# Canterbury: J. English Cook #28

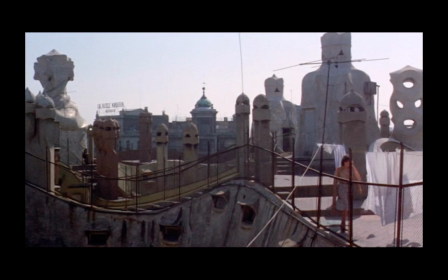[12:13]
For example, halfway through the film, Locke and the Girl rendezvous at La Pedrera, a famous Gaudí work that features a rooftop filled with ceramic tile chimneys and anthropocentric forms.
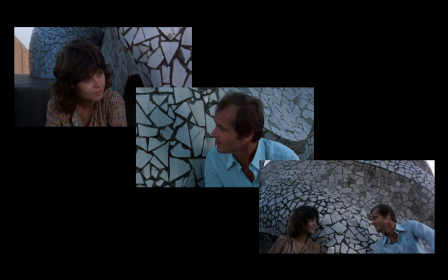[12:25]
Using a visual analogy, the camera plasters Locke and the Girl against these fragmented tiles, while he tells her a fragmented version of his journey and ultimately asks for her help. This effect is mimicked in the camera work, as the conversation is conveyed only through divided, fragmenting eyeline matches,
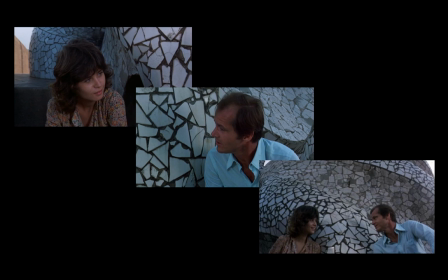[12:43]
until the girl agrees to help, and the shot unites both figures as she becomes part of his journey.
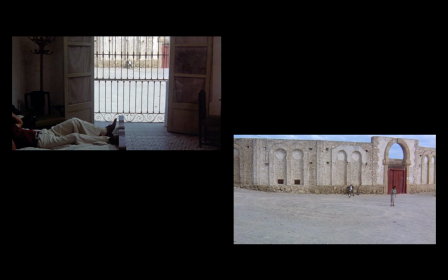[12:49]
Something similar transpires in the penultimate shot, in which the camera, referencing Locke's desire to escape, moves from within the enclosed confines of a hotel and into the open desert crossroads beyond it. Like with Gaudí's tiles, the hotel and the crossroads operate as analogies, here as sites of transience.
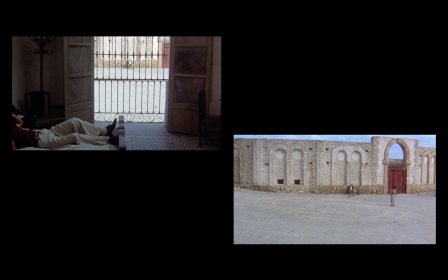[13:09]
The hotel, like Locke's body, is a static, enclosed vessel in which the identities of its guest may change.
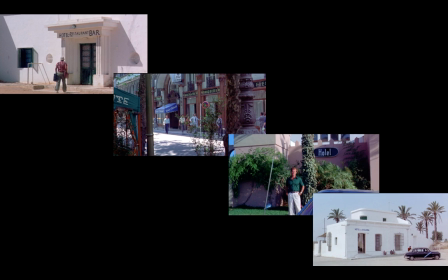[13:17]
This visual analogy repeats throughout the film, with Locke photographed against a hotel in every major city he visits, including his first location in an unnamed African country, which is architecturally similar to its parallel in the penultimate scene's minimal, whitewashed Spanish village hotel. These two analogous bookends, the first pre-passport switch, and the last near the end of Locke's life, showcase the endless, unattainable nature of his search for freedom.
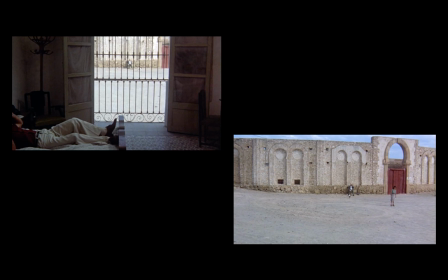[13:47]
The crossroads, in contrast, is a mobile, open place of transport for joggers, cars, and school children, one in which multiple people can coexist unrestricted by walls. By moving outside the hotel and into the landscape, the camera thus attains in transit that freedom so desperately sought by Locke.
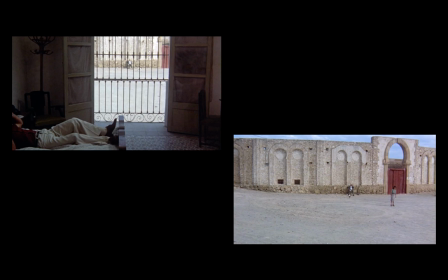[14:07]
Originally titled Fatal Exit by its semiotician screenwriters, the film argues that it is only by escaping the closed system of the body, of buildings, that autonomy might be gained. In a segment near the film's end, a tape recording of Locke is played back.
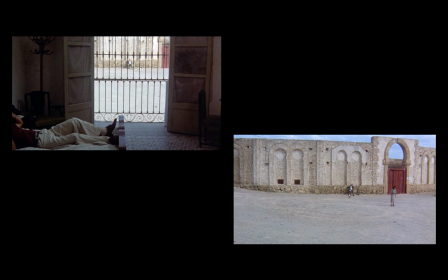[14:24]
In it, he ponders, wouldn't it be better if we could forget old places, forget everything that happens? What's on the other side of that window? What is on the other side of that window is the final subject of this paper.
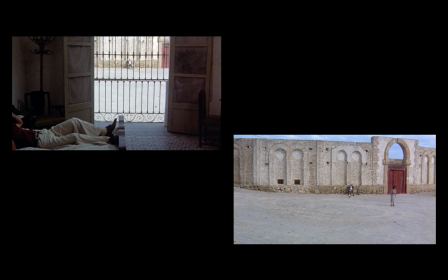[14:38]
Through his unusual use of time, Antonioni's desert crossroads are imbued with a contemporary spatial rhetoric.
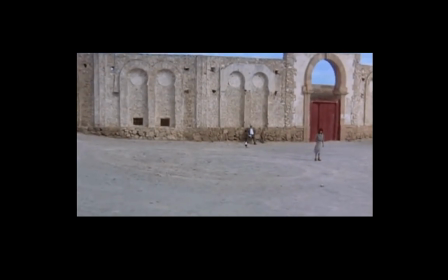[14:44]
By training his lens outside the window for a protracted duration, he generates a variation on what French critics had come to call temps mort, or dead time. Featured in his earlier films like L'Eclisse, This technique extends a shot of a subject or place that is secondary to the narrative,
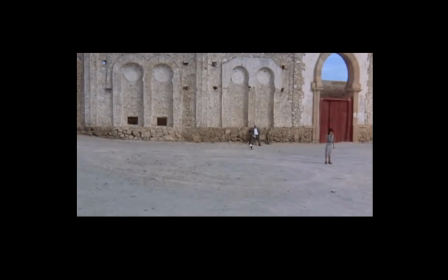[15:02]
activating the subject or place with a new, non-narrative import. Like Warhol's long take of the Empire State Building, this shot gives these images a concrete materiality,
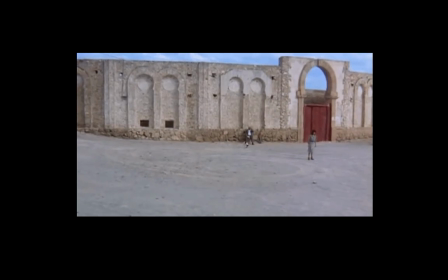[15:13]
a portrait-like existence beyond the fictions of the film.
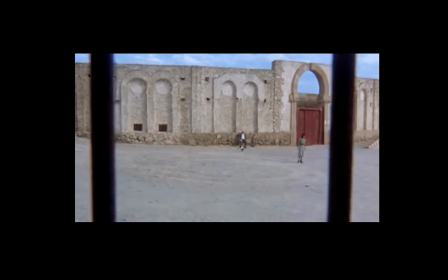[15:17]
During an interview in 1975, Antonioni answered a question about the rhetoric of the shot,
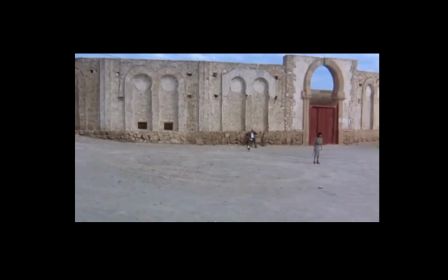[15:23]
stating that, quote, "When I say I've tried to be more objective, I mean it in a technical way.
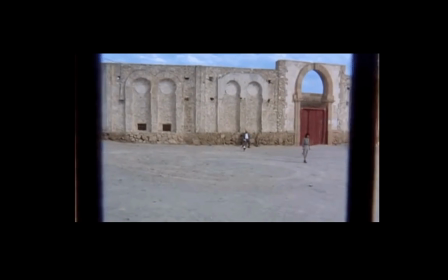[15:29]
I have replaced my objectivity with that of the camera. I can direct it any way I want.
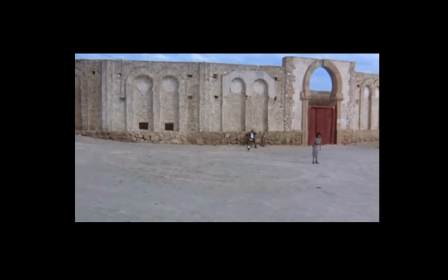[15:34]
As the director, I am God.
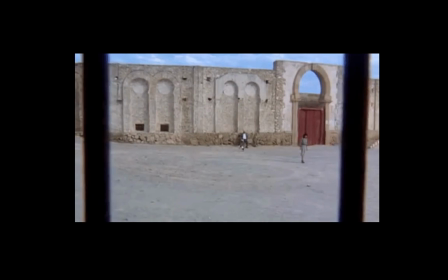[15:37]
Actually, the liberty I have achieved in the making of this film is the liberty the character in the film tried to achieve by changing identity."
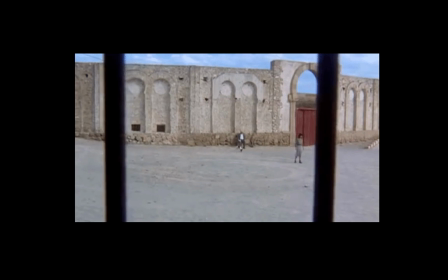[15:45]
End quote. Indeed, the camera movement that pushes past the grate and into the world is similar to Locke's desire to escape his body.
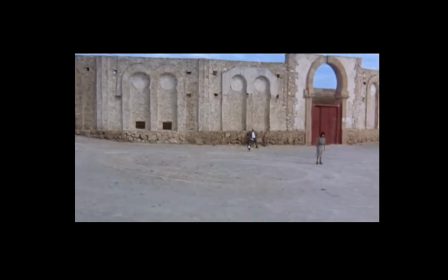[15:54]
But it is through displacing a subjective point of view that the camera is able to achieve, unlike Locke, Antonioni's mobile, objective liberty. It is this rhetoric of space that differentiates the shot.
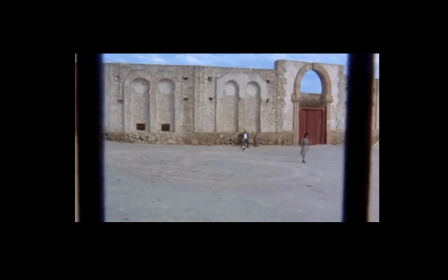[16:07]
Rather than depicting Locke's point of view or a visual metaphor, the camera imitates the transient nature of the hotel and crossroads.